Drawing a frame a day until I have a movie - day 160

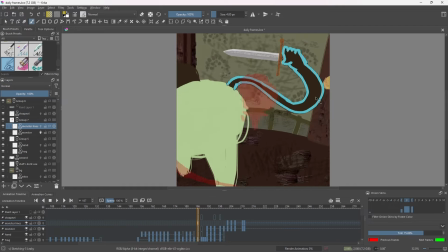A new day, a new frame.
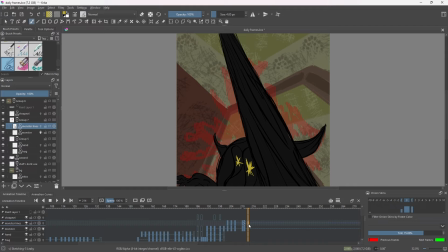And today we shall be animating the little spike thing again and more and stuff, yes.
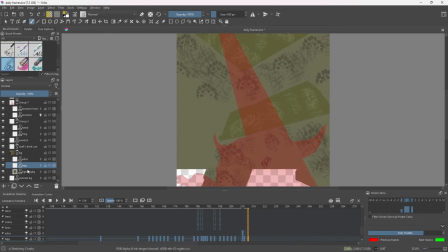So of course, first of all, we just get rid of the backgrounds and stuff.
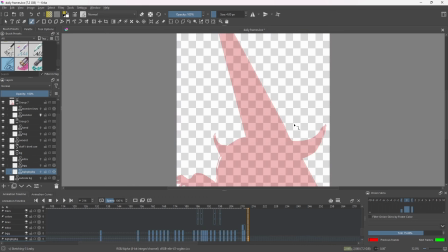Although I kind of do need them as a reference, otherwise it gets a little bit confusing, for sure.
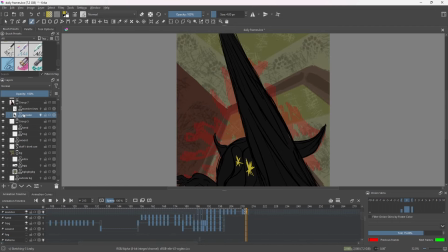I don't know, I think I can in theory picture this in my mind. So I do want, as I said, the backgrounds to be squiggly, but I don't want them to be like a full-on smear frame.
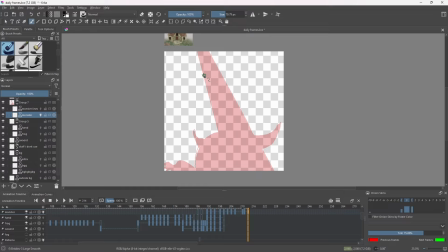Thing is, the spike like needs to be consistently like the same, basically.
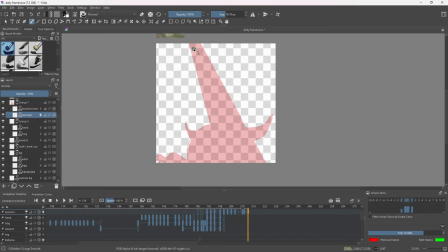Really, it's just the entire screen around it needs to move. What if I make the spike thicker?
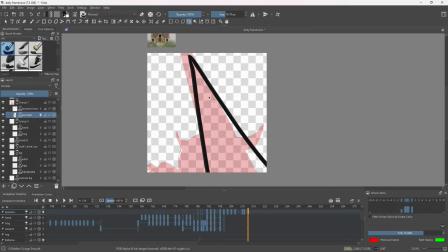Or at least towards the base, because we're like zooming in on it. It's just the camera's gonna be upside down now, so it's like very confusing, you know what I mean? There's gonna be a struggly wuggly day. There's gonna be a few very difficult days for, it's just,
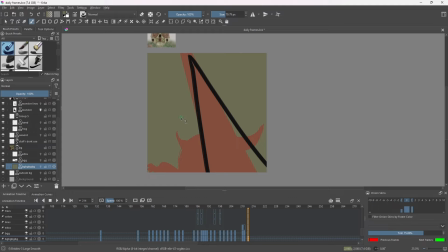this is a camera rotating like upside down, and that is really difficult to imagine.
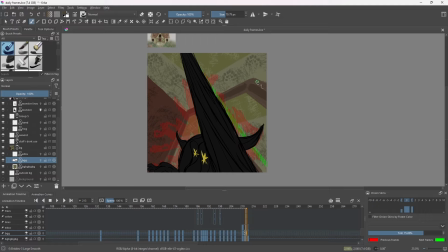Even though, like, in theory, today there wouldn't even be that much of anything, really.
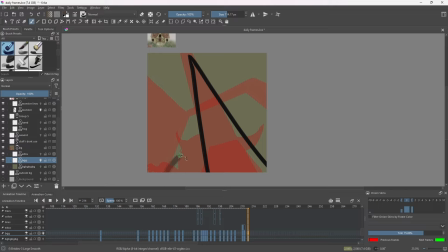Because, like, the door now should be, like, down here, basically. Hold on. Like that. Yeah, okay. I think from that alone, I can understand what's going on.
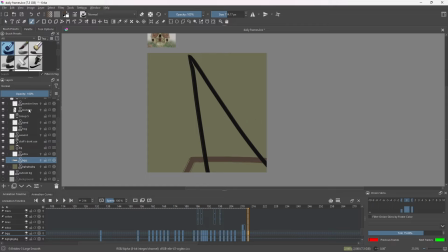We got the door frame and we got the spike. That's it. This is that easy. Though, the spike ain't quite spiking the right direction when you think about it. Kind of needs to be like here. It does look cooler like this. Well, now I don't know, because it flows better from here to here.
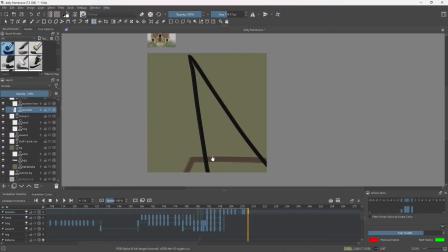It just isn't aiming at the frog clearly. It's aiming like it's gonna hit the wall eventually. Ignore that. Don't worry about it, because I just think it looks better. So I'm gonna keep it like that.
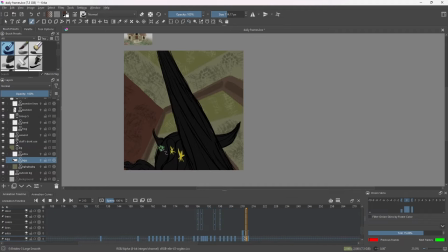And there is nothing you can do about it.
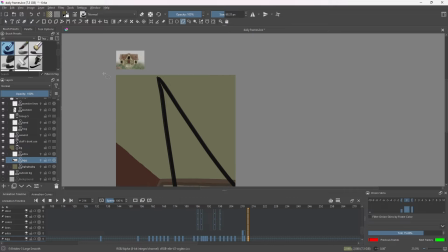So the corner is like here, and it needs to follow this line, which is like that much?
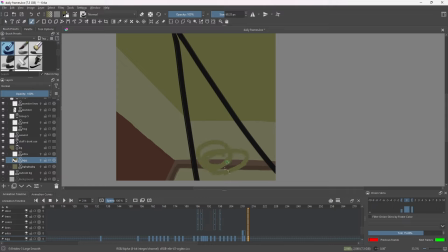Yes. What I'm thinking is that these horizontal lines are too straight in a way. Should they be not straight so that it would be more interesting? Let's try it.
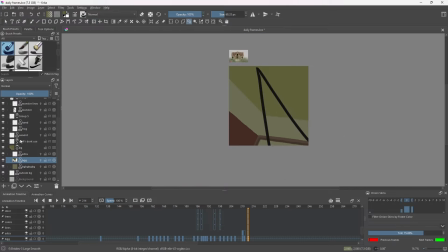I think that's more right. I'm pretty sure. It looks kind of cooler, so therefore it must be correct.
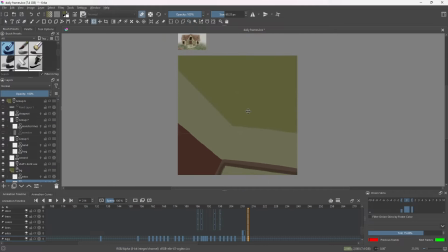I may want to take the roof a bit up though. Just a little bit. Alright, that should be good. Like, I'm choosing like the most difficult angles to draw like ever.
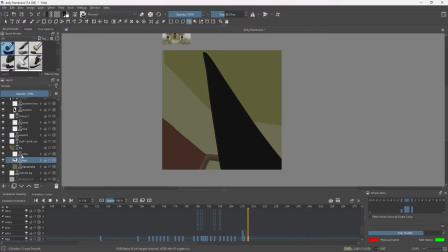Especially for like a beginner animator. That's crazy. It's a nifty little challenge.
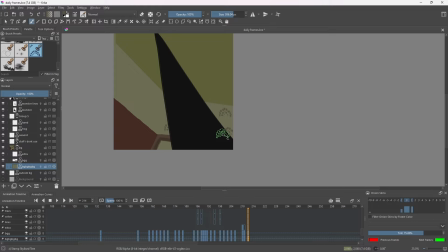Oh yeah, I needed the whole everything to be squiggly a little bit. So hold on a moment. Can I just do it afterwards then? Doesn't that make more sense? It just sort of does, doesn't it?
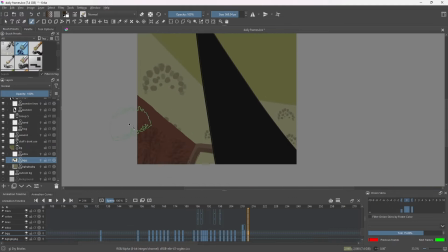Dang name it. Yeah, we'll just put some squibblies everywhere.
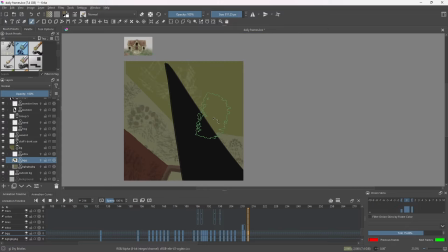Man, it feels really weird because it feels like I could almost do 2 frames per day for now, because like this isn't super complicated,
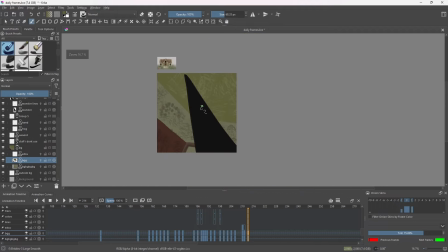but it takes me so long to figure out the like positioning of everything that I just cannot be bothered to make a second frame that day.
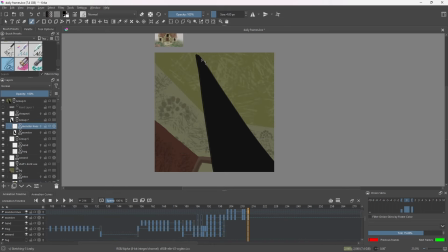I mean, that is how it's supposed to be realistic. I'm not supposed to even do 2 frames per day. You know, what are rules? I don't know, something about being broken. I don't remember how it's said. Alright, let's just squibble up the spike here, make it all scary, I guess.
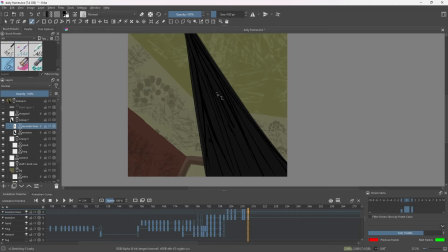We'll have like 3 or 4 more frames of the spike, I think, and then we'll cut to whatever happens next, basically.
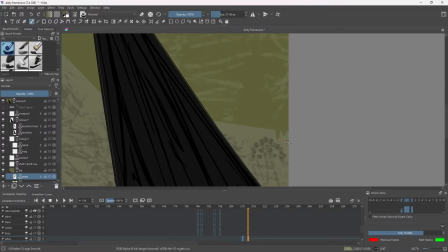All I would really need to do now is make like a few like squibbly squabblies all over the place, you know?
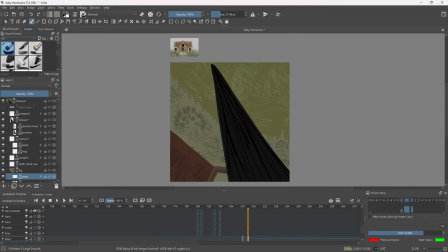Should I make the squibblies all point into the same direction?
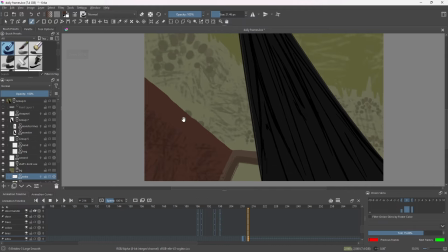Yes, probably. I think so, yeah. That does make sense. Scribble on the door.
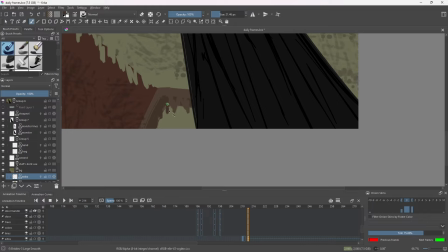Ooh, scribble on the door frame as well. Scribble the shadows. Scribble the not shadows, the highlights, which don't exist.
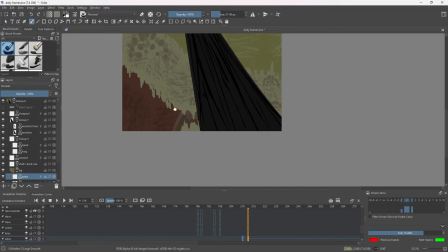Funny that this whole thing doesn't have shadows either. I could have definitely added those in, but my goodness, are they annoying to draw.
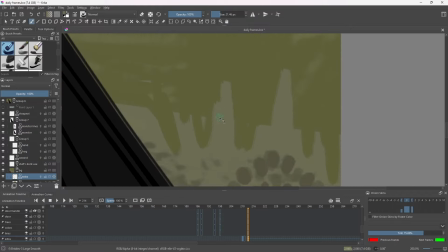Like, oh my god. Even doing it once per day is still annoying to do shadows.